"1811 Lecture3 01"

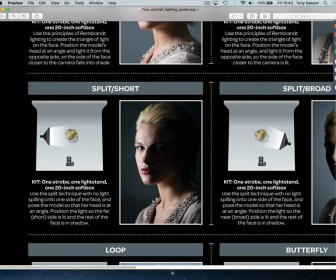[37:09]
All right, so split short, basically same kind of thing as just the short.
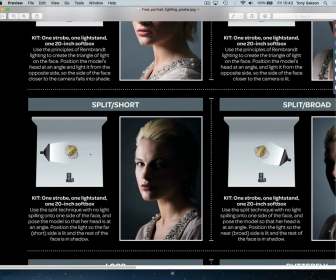[37:15]
You're just dividing the face in half. Side light.
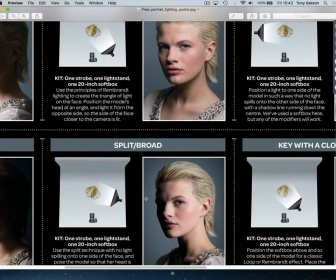[37:21]
Split broad, same thing as up here. Little more to the side, creating a little more shadow on side of the face.
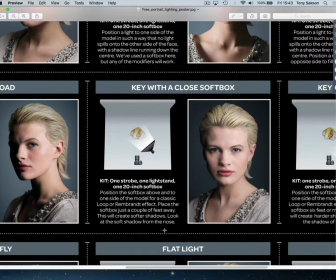[37:31]
All right, close. Notice it's close enough where it wraps more around the subject's face. So much brighter here on this side, less intense here. Again, less light hitting that side of the face.
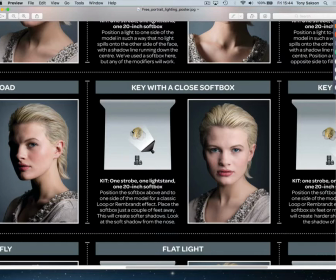[37:50]
So almost like having a fill light in there, but not quite.
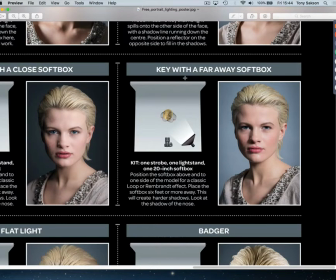[37:56]
All right, Keith with far away softbox. Basically, light's able to spread more into the environment, illuminates a little bit better.
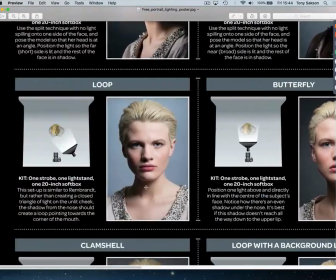[38:11]
Flat light, well, let's go over here first and do the loop.
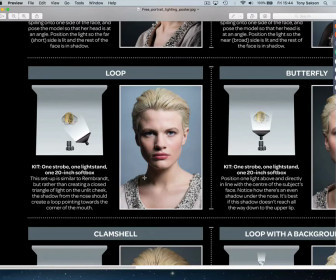[38:17]
So the loop, this is basically, it's roughly about 30 degrees, not quite 45. It's pretty much just straight on, right at the subject.
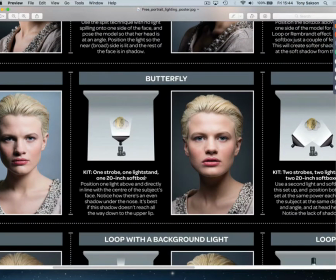[38:33]
Butterfly, this is front light.
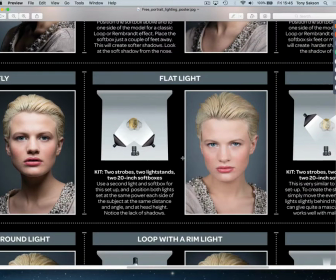[38:41]
Flat light, those are basically two key lights, one on either side of the face. While it shows off good detail, what does it do for depth? Yeah, it's kind of very flat. It's 2D-ish looking. The backdrop all of a sudden starts to come forward too much.
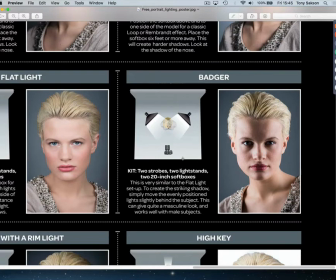[39:05]
Right, so everybody loves this one because it's very moody. So it's basically flat light, sent around to the back.
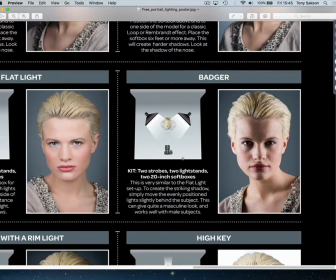[39:23]
And creating that kind of badger wedge of shadow in the center of the face, right at the forehead. Badgers are notorious for having that kind of dark patch or light patch, a rectangle or a triangle on their head, their forehead.
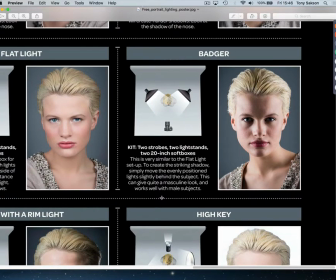[39:44]
Right, now, one thing about this light is in CG, we may have to bring that more around to the front than what the reference shows here. Because remember, you're going for what does it look like.
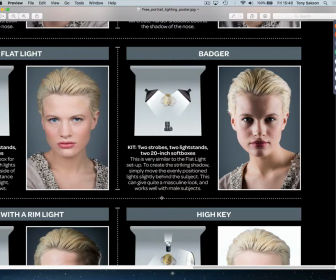[40:02]
In the real world, you may be able to position them slightly differently, but for us, we're going after the result, not necessarily physically accurate. Well, I got my lights in that spot, but it's not doing the job. Well, you have to move them so they do the job.
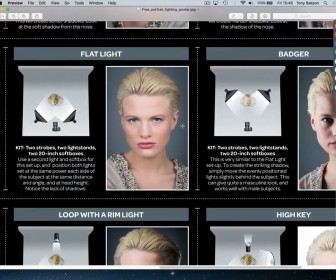[40:23]
All right, so remember, anything with 2 lights you can do, at least 2.
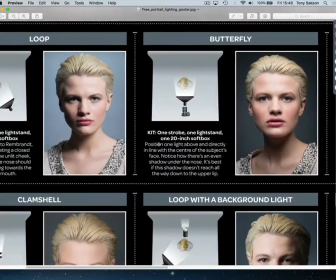[40:31]
Clamshell, top and bottom, kind of flat, a little bit like the butterfly, but virtually no shadow under the chin.
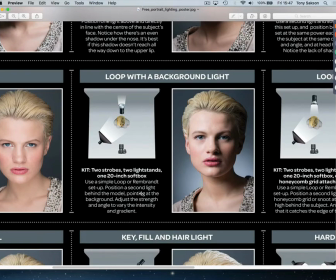[40:40]
Okay, a loop. It's basically key light, backlight. Backlight aimed at the backdrop, creating a real nice light burst behind the subject. Where is the center of the backlight at?
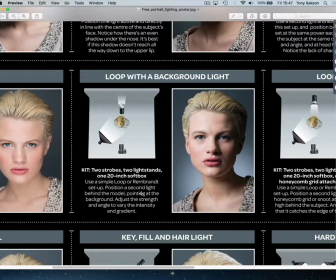Well, in relationship to the model. Yeah, probably right down around here because that's where it's brightest.